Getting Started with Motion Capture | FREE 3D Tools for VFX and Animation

So one of my favorite things in the world is when a company comes along and they take a product or a concept that used to be out of reach for most people and they bring it into a space where suddenly a lot more people can get their hands on it.
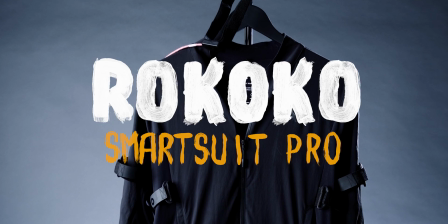[4:35]
This is the Rococo Smartsuit Pro. This is what I use for all of my motion capture.
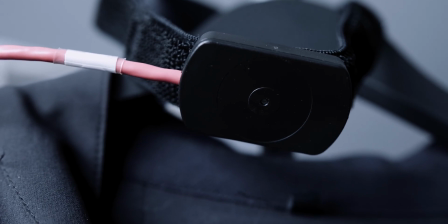[4:41]
It's a suit that you can put on, it has a whole bunch of different sensors on it, and it's really, really easy to use.
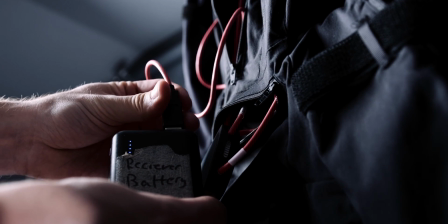[4:47]
You can just power it with a USB battery and it connects to your computer via Wi-Fi.
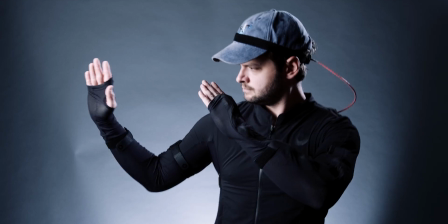[4:52]
And then you can just zip it up, put it on, and you're good to go. And in my opinion, that's exactly what Rococo has done with the smart suit. It's relatively affordable, especially considering other methods tend to cost, you know, tens of thousands of dollars.
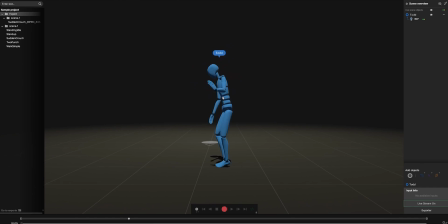[5:07]
This is like a $2,500 motion capture suit you can just have in your house. You can throw it on whenever you want to do some weird experimentation. I just have mine hanging up in the corner of the room.
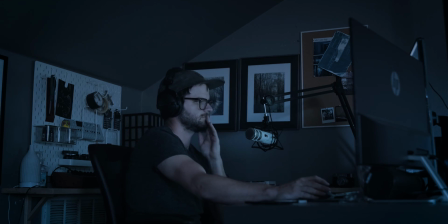[5:18]
Sometimes when it's late at night and I look over in the corner, it scares the hell out of me.
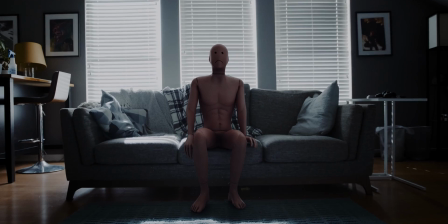[5:26]
So when I was making this a little short, I decided I wanted to take away as many layers of difficulty as possible.
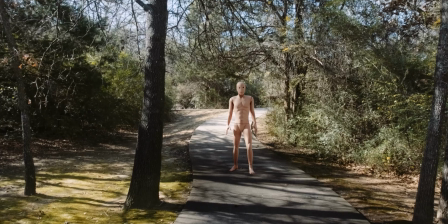[5:31]
So I made the main character this mannequin because it's okay if the motion looks a little weird at times because he's a mannequin.
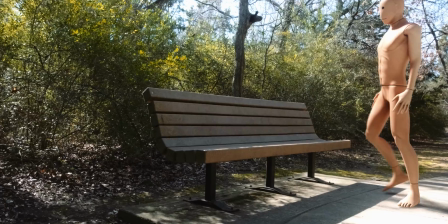[5:39]
It's okay if he walks kind of funny or if his feet don't perfectly move right, because there is still some stuff with motion capture where you have to like fine-tune things, and I'm still learning certain parts of that.
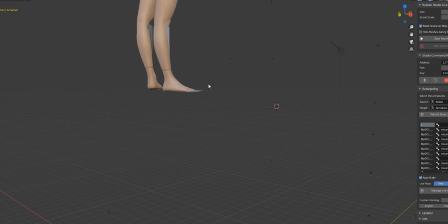[5:52]
For example, every once in a while, things like this can happen, which you don't really want.
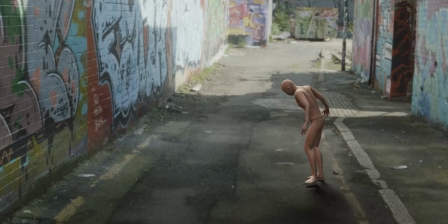[5:59]
And sometimes it's as simple as just the feet not really lining up with the ground when they walk, which can be frustrating.
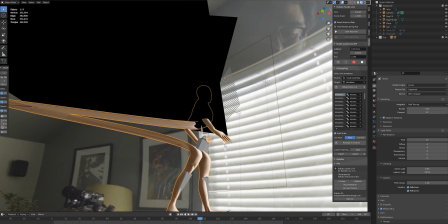[6:06]
And in the scene at the window, this was going on in the background, the whole scene for some reason.
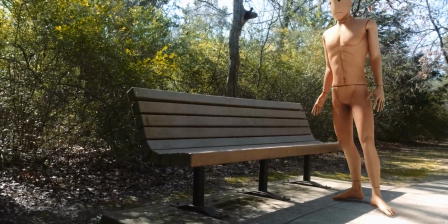[6:11]
He had a real long butt. And this one single shot where he sits down on the bench is like one of the hardest things I've ever done.
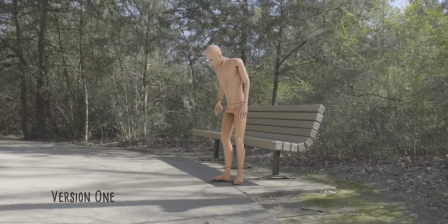[6:19]
I went through so many versions and there just kept being something wrong with it every time. Like a tracking thing, or he wouldn't line up with the bench quite right.
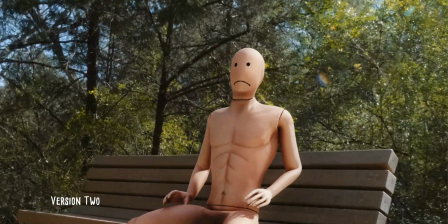[6:27]
And I finally got one, but it just looked like we were zooming into his crotch. And I was getting really, really frustrated, so I just changed the shot angle entirely.
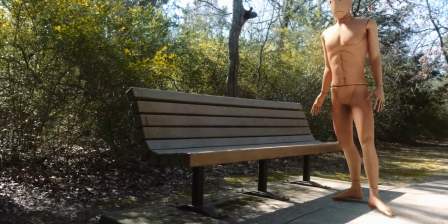[6:36]
I reached a point where I was like, okay, this is it. This is the shot. So I definitely learned this process can take a lot of patience. So I started to craft this story about, you know, literally just something very simple. This walk.
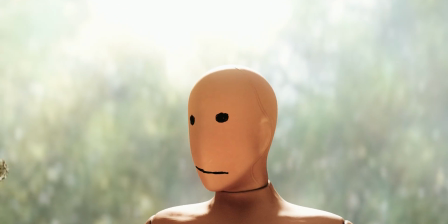[6:51]
And so I knew I wanted something to cheer him up, something to happen, some sort of catalyst for his frown to become a smile.
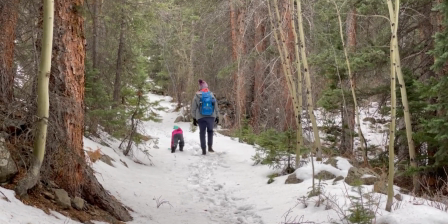[7:01]
And about halfway through the last year, we finally, as a family, we decided, okay, let's go somewhere else.
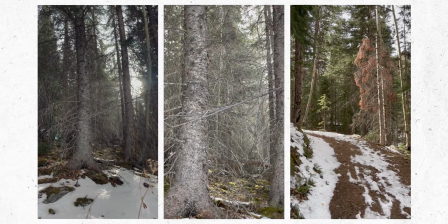[7:07]
Let's travel. So we went to Colorado, and while we were there, we went to this butterfly garden.
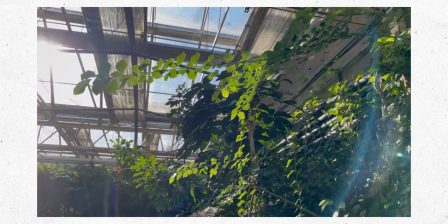[7:15]
So I had just had a bunch of, you know, relatively useless pictures of butterflies sitting on my phone.
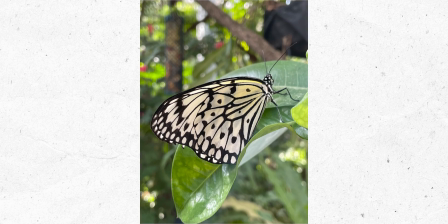[7:21]
And then it kind of occurred to me, I was like, wait, maybe those weren't useless pictures. Maybe I can actually use that for something.
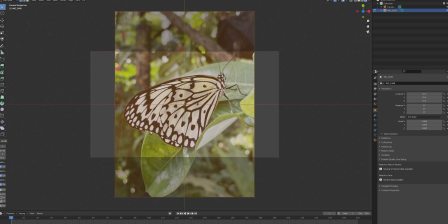[7:27]
So to make the butterflies, I just took the image into Blender and used the knife tool and cut out the wings.
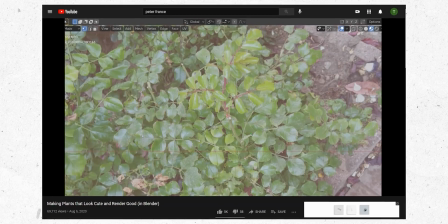[7:32]
If you want to learn how to do that, use this Peter France tutorial linked in the description.
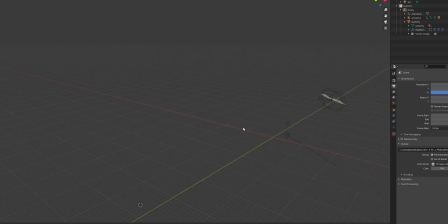[7:37]
And to learn how to animate the butterflies, I just used this Ian Hubert tutorial about moths.
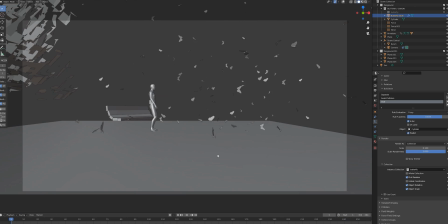[7:42]
So that's also linked in the description. And so, lo and behold, after a little bit of experimenting, I had animated swarming butterflies.
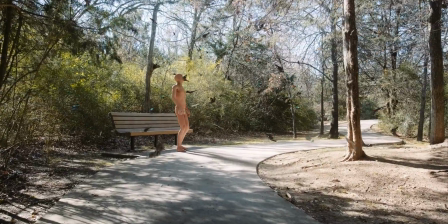[7:50]
And so that's where the butterflies came from. And that's one thing I really love about this whole world of CG and VFX and all that sort of stuff.
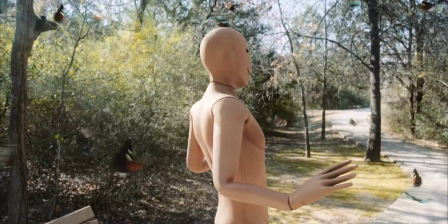[7:58]
You can kind of like gather things that you come across in life and put it in your work.
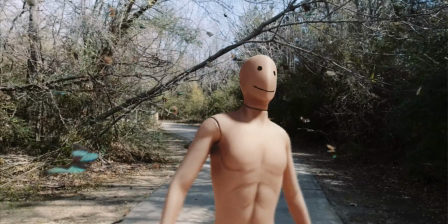[8:03]
And so now I have this little short that's almost kind of like a time capsule, like a memory of how meaningful going on a walk every day felt for a year. And I have these butterflies that are from the first time I got to go on a trip in a long time. And it was like this beautiful experience. And it just felt really amazing to do that again.